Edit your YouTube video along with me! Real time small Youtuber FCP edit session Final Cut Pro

How do I edit my YouTube videos? That's a very kind question that I've been asked in the comments on my YouTube channel and it got me thinking what if I were to share my entire
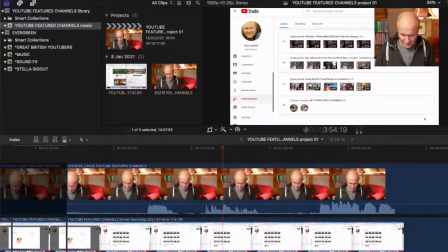11s
edit process with you in real time right here and share the whole process from beginning right through to the end and of course whenever I get an idea like this I'm terrified this time I think it's because I work with the best absolutely the best video editors in the industry look here's
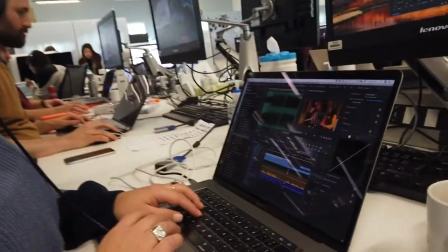28s
footage of me working with two of them right now in the before times obviously this is how we'd work together everyone's gone to the pub and
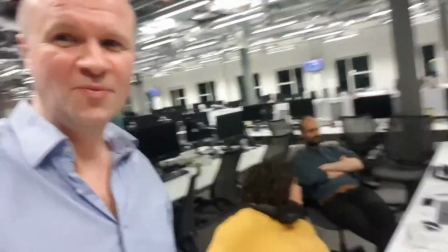37s
we're still here now obviously I don't want those amazing video editor friends of mine to see this video at all I am definitely not a video editor and this is definitely not a Final Cut Pro tutorial It's more of a... a ride-along, you can sit in an edit session with me... how exciting!
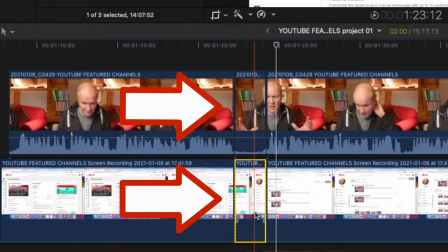60s
I'm going to fast forward through as much as possible so any boring bits I'll try and speed up but you'll get a sense of how my edit session works. Hello I'm Neil Mossey and I'm a development producer helping high achieving creators and performers just like you to help you get
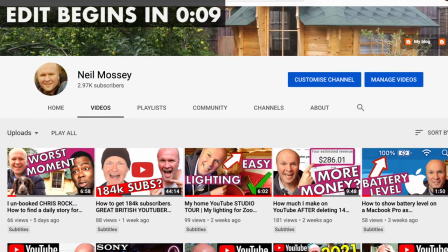75s
ideas out of your head and out onto here on YouTube where they belong where you can make the world a happier place and I'm to see if I can keep your attention for longer than two minutes because the most important thing with editing is so I'm going to put my camera file onto the timeline first I hit W the next thing I usually do is to add some compression to my speaking it gives it a bit more oomph and then after the compression it
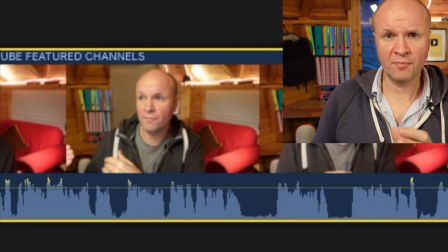98s
looks like this so next I'll just have a quick whiz through the intro to get up to the point where I'm speaking over the screen recording I tend to record too many takes for my intro it's a way that I psychologically get into doing this here in the waveform you can see my
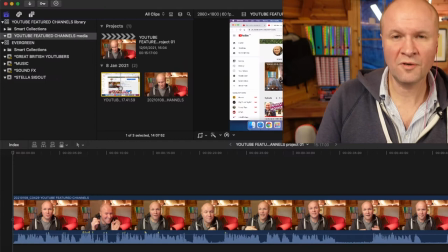114s
three hand claps I'll drop the screen recording onto the timeline and then I'll drag
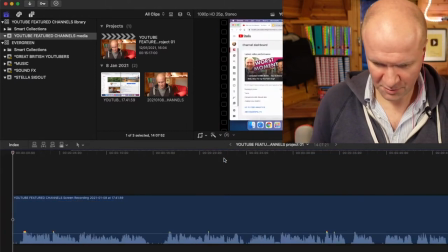121s
myself on top of it command x to cut and jump to the beginning and then command v to paste I can't see the hand claps on there right really helpfully I've started the screen recording after the hand claps those claps are meant to synchronize the the timing of the screen recording with my camera recording but a lot of the time I just do it by ear it doesn't have to be that
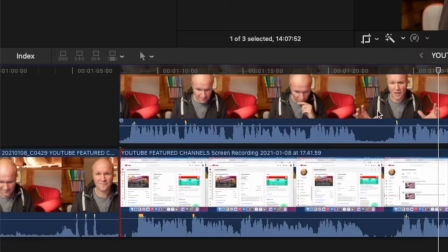145s
precise because it's only a screen recording so I can hear a delay so all I need to do is move this across so that they are in sync all I need to do now is to kill the audio of
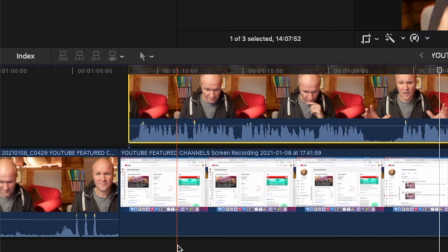157s
the screen recording and then I need to move myself up into the corner
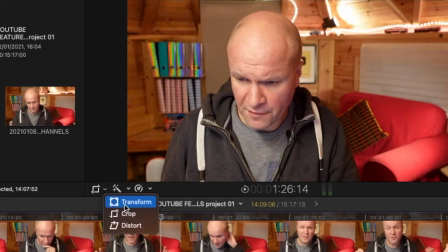161s
into a box I select my camera footage and I use transform you can see I'll get dots around my camera footage and if I
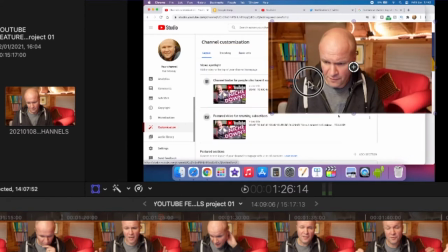170s
shrink the picture you can see there I go disappear into into space and I'll put that on the top right hand corner I tried to make this box as as big as possible as you can probably see now this is going to fry my brain in the edit because I'm doing this on this
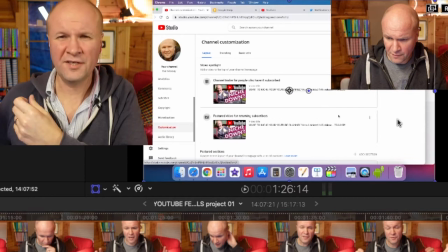186s
video that you're watching right now I'll just move myself across and you can see I've got a lot of room to the side of me there which we
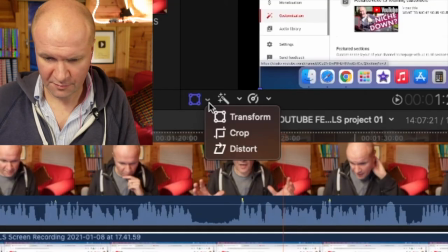193s
don't really need so I use trim to to bring this down so we'll click on this menu click on crop difficult to say and I'm going to
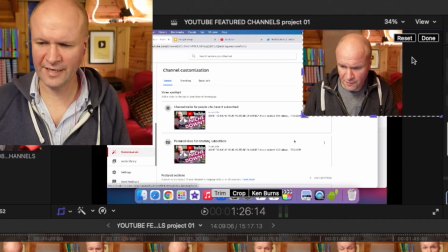200s
shrink that to something like that I don't want it to be too tight but I need as much screen real estate as possible so I might
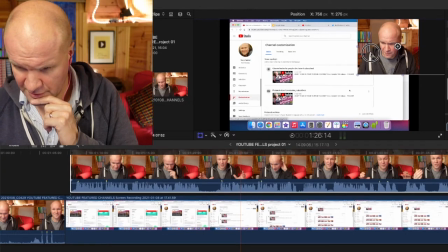208s
go back to transform just move me over just a little bit that looks okay the next thing I do is to resize
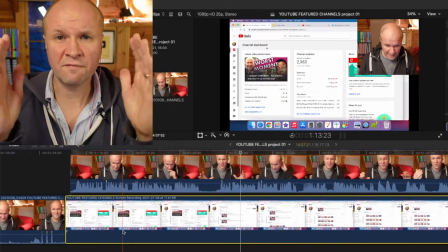215s
the screen recording so that I can fill as much of this picture with the material that I'm talking about. Man this chair is really starting to annoy me.